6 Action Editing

And then I was quite specific with my cuts here with the rhythm. Like there was a clear intention between those shots.
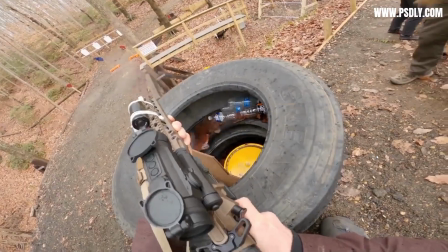8:35 Here's we get to look at where he's shooting, and then we get to see another shot of him making the shot. I've actually repeated the same gunshot twice, but that repeat of the rhythm is quite effective.
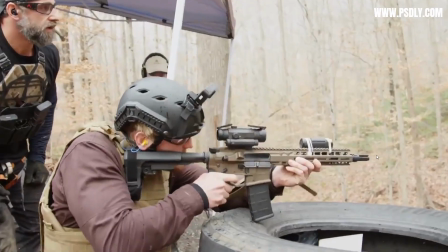But also that sense of aggression means that time kind of skips forward a little bit.
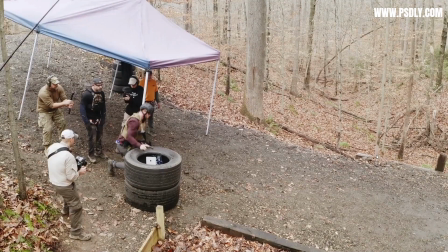8:55 So even though he's clearly getting up from this shot here, I kind of jump cut to him already aiming at the next target. In the actual footage, he had to walk down this entire pathway, but I didn't think that was that important.
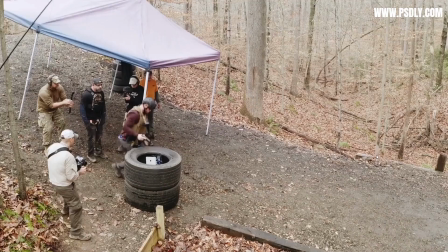9:09 Let's aggressively get to the next part of the action. So I essentially hit a jump cut to get to the next part quickly.
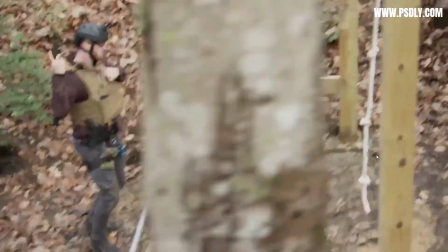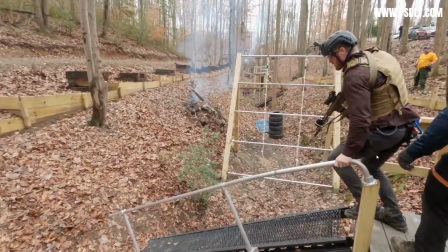9:24 But also with action, you have to be very specific with your geography. That's why as we're moving into the next section of the course, I actually held onto this wide shot so you get a good sense of the direction of where he's going next. We specifically know what is happening at all times.
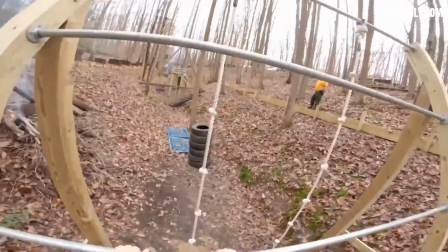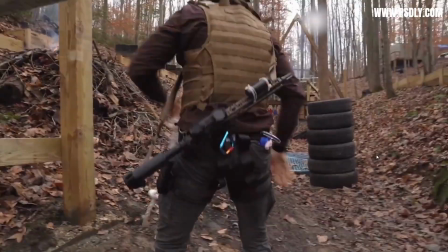9:49 This was just a good moment in a narrative because Logan struggled with that moment before. And so in story, for me, feats of strength, it was good just to focus on that beat that way. in one of my emotion choices, I chose bravery. And that actually is a sense of power. Someone who is a very powerful person is a conductor of music because they are commanding an entire orchestra. I sometimes like to follow that same philosophy. Whoever is the most powerful is also in charge of the music. So that is why on what is a very inconsequential movement, just him landing on the ground, that moment also now commands a new segment of music. So in this context, I like to see it as Logan as the conductor.
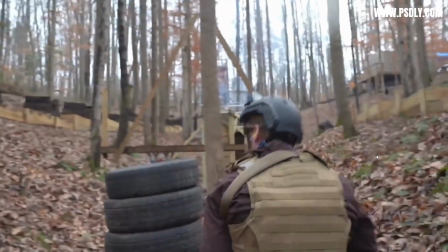10:39 A whole new sequence of music is motivated just by that movement. And I do it again.
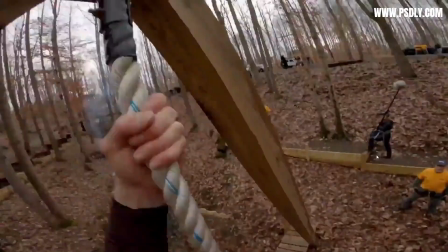10:47 As he starts a whole new action, the music changes one more time. And again. As he's going down his obstacle course, he's literally conducting the music. But alongside that, the rhythm has this consistency towards it that is also still intense.
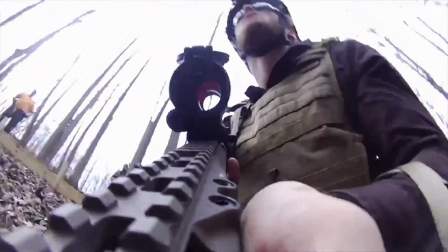11:06 The majority of these cuts have this average rhythm. 1 second and 22 frames.
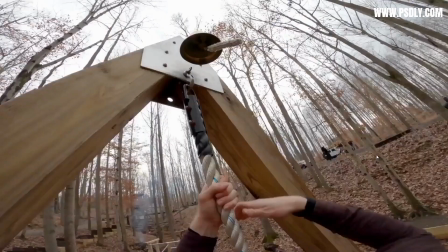11:15 This is also 1 second and 22 frames. This one is 1 second and 13 frames.
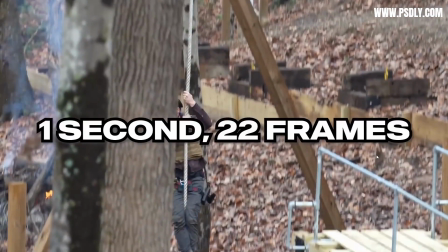11:22 This one is 1 second and 22 frames again. This one is 2 seconds. There is a consistent pacing in these cuts, and it's them complementing with each other. But there's also quite a short length in these cuts, and so there still has that intensity because we're having to reevaluate the new shot consistently.
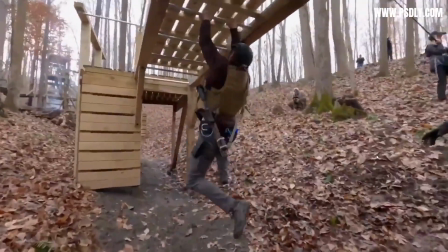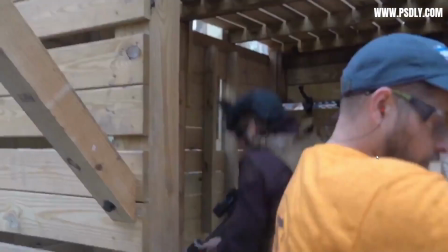11:46 Oh, shit.
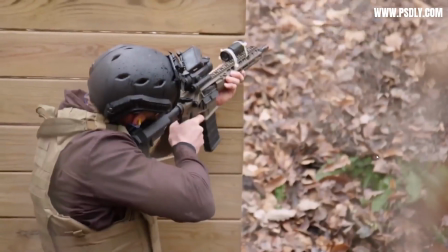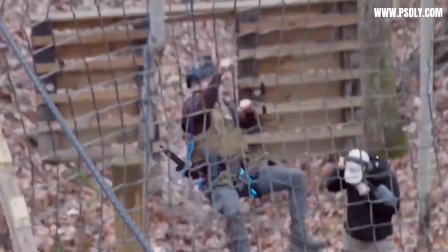11:54 And then of course, here's Logan climbing over a fence.
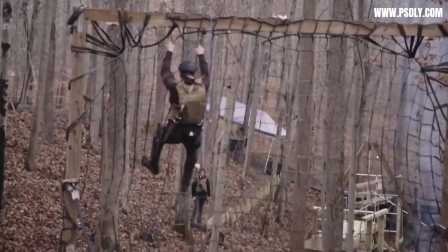12:01 See, Taken Free, this is how you make it coherent. We actually see what he's doing. We see each decision that he's making, and it's not over-edited. Come on, Taken Free, you're better than this. Sorry, I got a little bit carried away there.
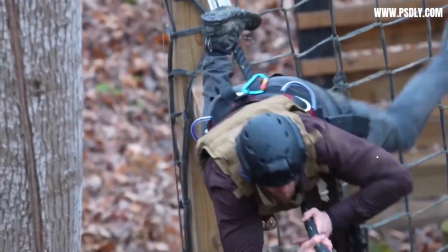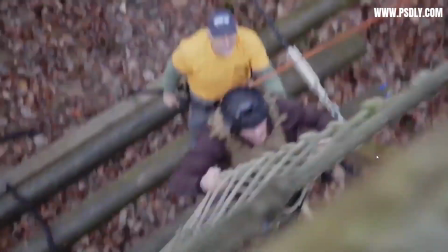But of course, a lot of action sequences do work towards a climax, and so you have to start building towards that.